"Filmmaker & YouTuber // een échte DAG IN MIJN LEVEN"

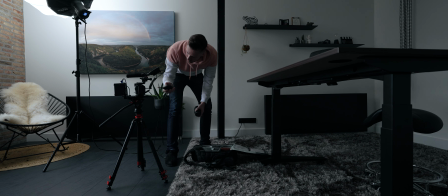Ik bepaal eerst altijd de hoek van het shot, wil ik gaan zitten of gaan staan en dan bouw ik de eerste camera op.
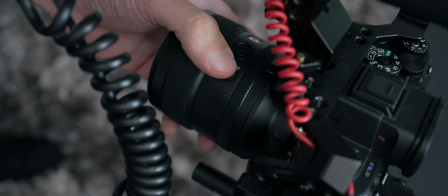Dat is altijd mijn A7 S3 in een small rig setup. De lens verschilt wel eens, maar meestal pak ik deze 24mm G Master.
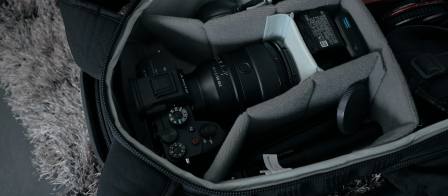Als combi met de 24 vind ik de 50 G Master heel erg mooi en die zit op mijn tweede A7 S3.
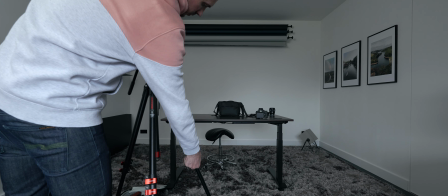Soms schiet ik ook met mijn 35 1.8 en dan vind ik het mooi om de 85 1.8 ernaast te doen.
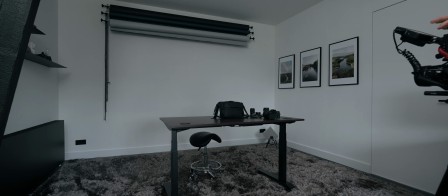Het belangrijkste is om te beginnen met de setup en compositie van de A-camera. Daarna ga je pas het licht en geluid opbouwen.
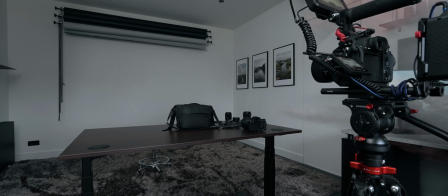Het is even pielen in deze setup omdat ik het graag netjes symmetrisch wil hebben. Als de A-cam staat, ga ik de B-cam opbouwen.
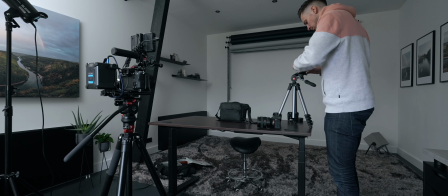Die moet voor nu op een Manfrotto statief, normaal staat die op mijn Peak Design, maar daar staat nu de behind the scenes op te draaien.
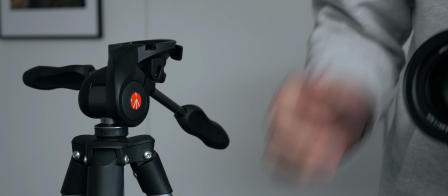Voor deze video wil ik in de tas kunnen kijken, dus het is belangrijk dat de angle goed is.
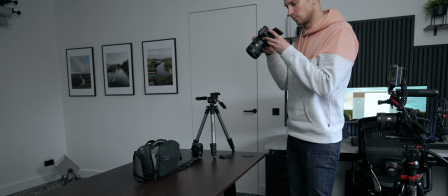Even bepalen hoe ik die wil hebben en daarna het statief opbouwen.
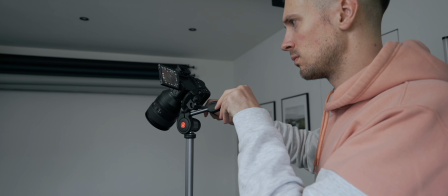Beide camera's staan klaar, dus nu kan ik het licht eromheen gaan opbouwen. Dit shot hoeft niet heel moody te worden.
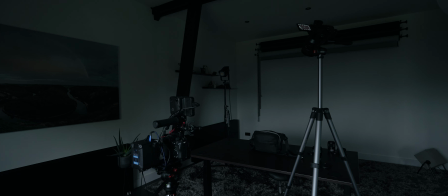Ik wil juist goed de producten kunnen laten zien. Daarom zet ik mijn lamp met lantaarn rechts neer voor wat meer exposure in de studio.
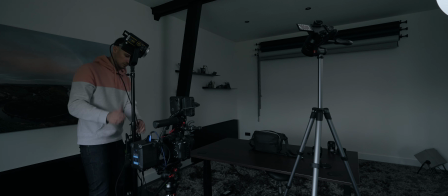Als keylight gebruik ik mijn nieuwe Godox VL150 met erop een 120 cm softbox.
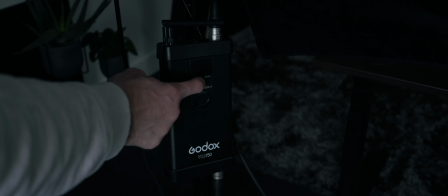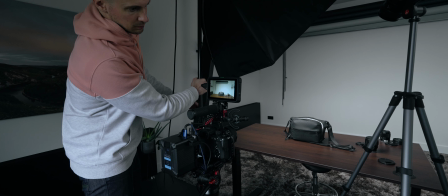Voor een mooi en zacht licht wil je de lamp dichtbij krijgen, maar uiteraard niet in beeld.
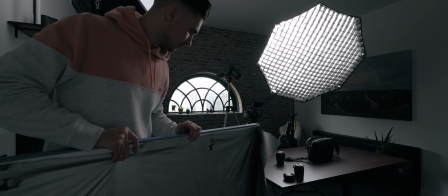Ik heb zelf een canvas gemaakt met daarin glaswol voor geluidsdemping en die heb ik afgewerkt met gordijnstof.
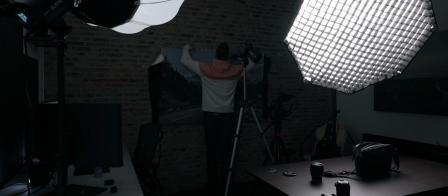Die hang ik voor het raam om de studio volledig te verduisteren. Op de softbox zat nog een grid en dat gebruik ik vaak om het licht wat meer te sturen.
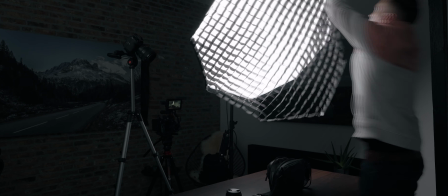Maar voor dit shot werd het iets te moody en wilde ik het licht meer in de cameratas laten vallen.
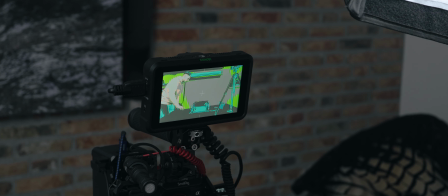Ik ga de camerabelichting checken met false colors op mijn Shinobi. In mijn workflow film ik overbelicht, dus ik let erop dat dit binnen de juiste waardes valt.
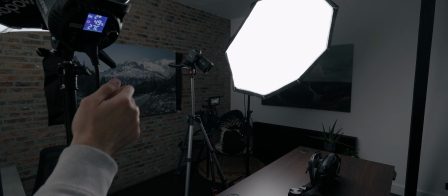Alles even een beetje fine-tunen en hier zie je ook hoeveel verschil die tweede lamp maakt voor de algehele exposure.
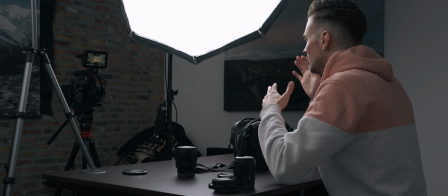Ja, dit is een testopname, gewoon even kijken hoe de belichting valt en als ik hier kijk naar de tas, hoe ziet dat eruit?
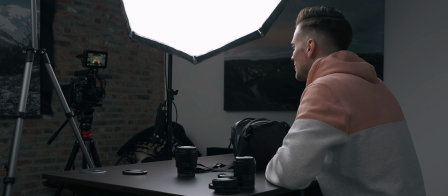Kijk nou in de camera, ik praat met jullie. Is het wat?
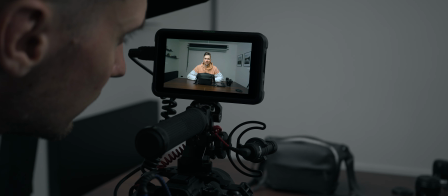Terwijl ik het beeld terugkijk, valt het me op dat het nog een beetje saai is, dus ik ga de achtergrondrollen naar beneden halen.
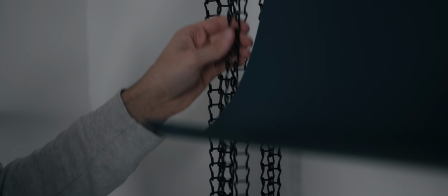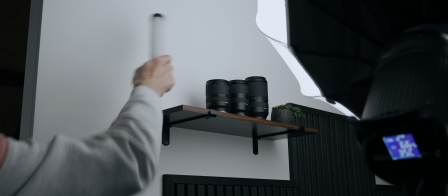Ook pak ik nog een extra lampje erbij. Deze Nenlite PavaTube 6C2 werkt goed als backlight, maar ziet er ook tof uit om een beeld te hebben.
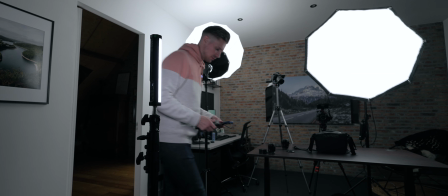Ik moet wel eerlijk zeggen dat de batterijduur tegenvalt, dus daarom hang ik er een powerbank aan en een kabel werk ik weg achter het lampstatief.
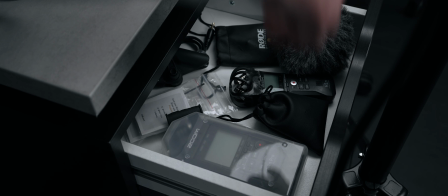De audio ga ik opnemen met de Zoom H4n Pro en mijn Rode NTG5 XLR microfoon.
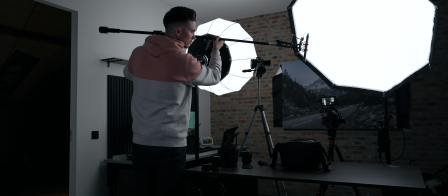Die hang ik aan een boomarm, voor mij en boven mij. Ik wil hem dichtbij krijgen, maar uiteraard net niet in beeld.
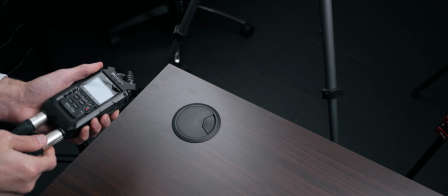Via een XLR-splitter verbind ik de microfoon met de recorder. Het rechterkanaal wordt opgenomen met een lager volume en dat is als backup voor het geval er pieking ontstaat.
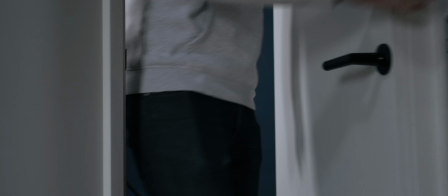Voordat ik ga opnemen is het eerst tijd voor een pauze. Even kijken bij de dieren en lunchen.
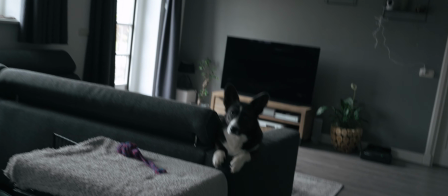Schatje. Hey.
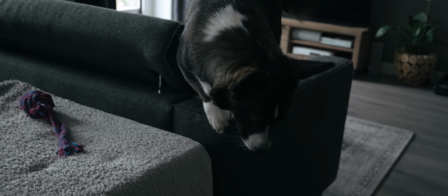Ben jij braaf geweest? Oh, is dat eens hoog. Oh.
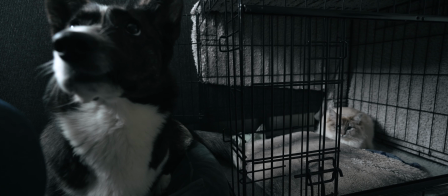Dan mocht de poes weer in de bench van jou. Pille, wat doe nou aan jouw bench? Bench.
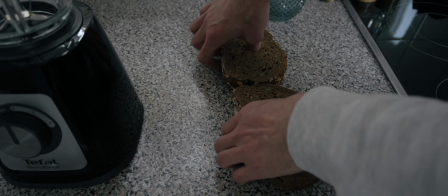Ik heb niet echt een vast lunchritueel. Vandaag maak ik lekker een tosti in de oven. Terwijl die aanstaat, maak ik een smoothie in de blender.
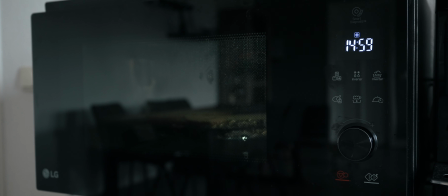Normaal lekker met spinazie en diepvriesfruit, maar de appie was te laat, dus ik heb hem maar gemaakt met komkommer.
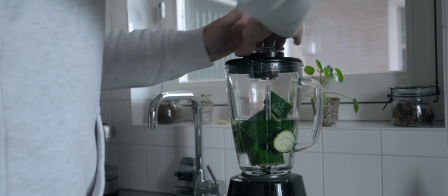Absoluut geen aanrader.
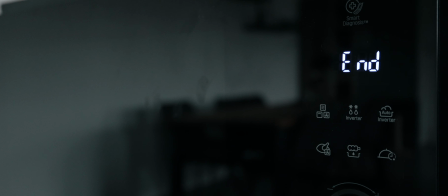Deze smoothie maak ik voor de rest van de week, zodat ik altijd een gezond sapje heb. Perfect getimed lijkt het wel, maar mijn tosti's zijn ook klaar.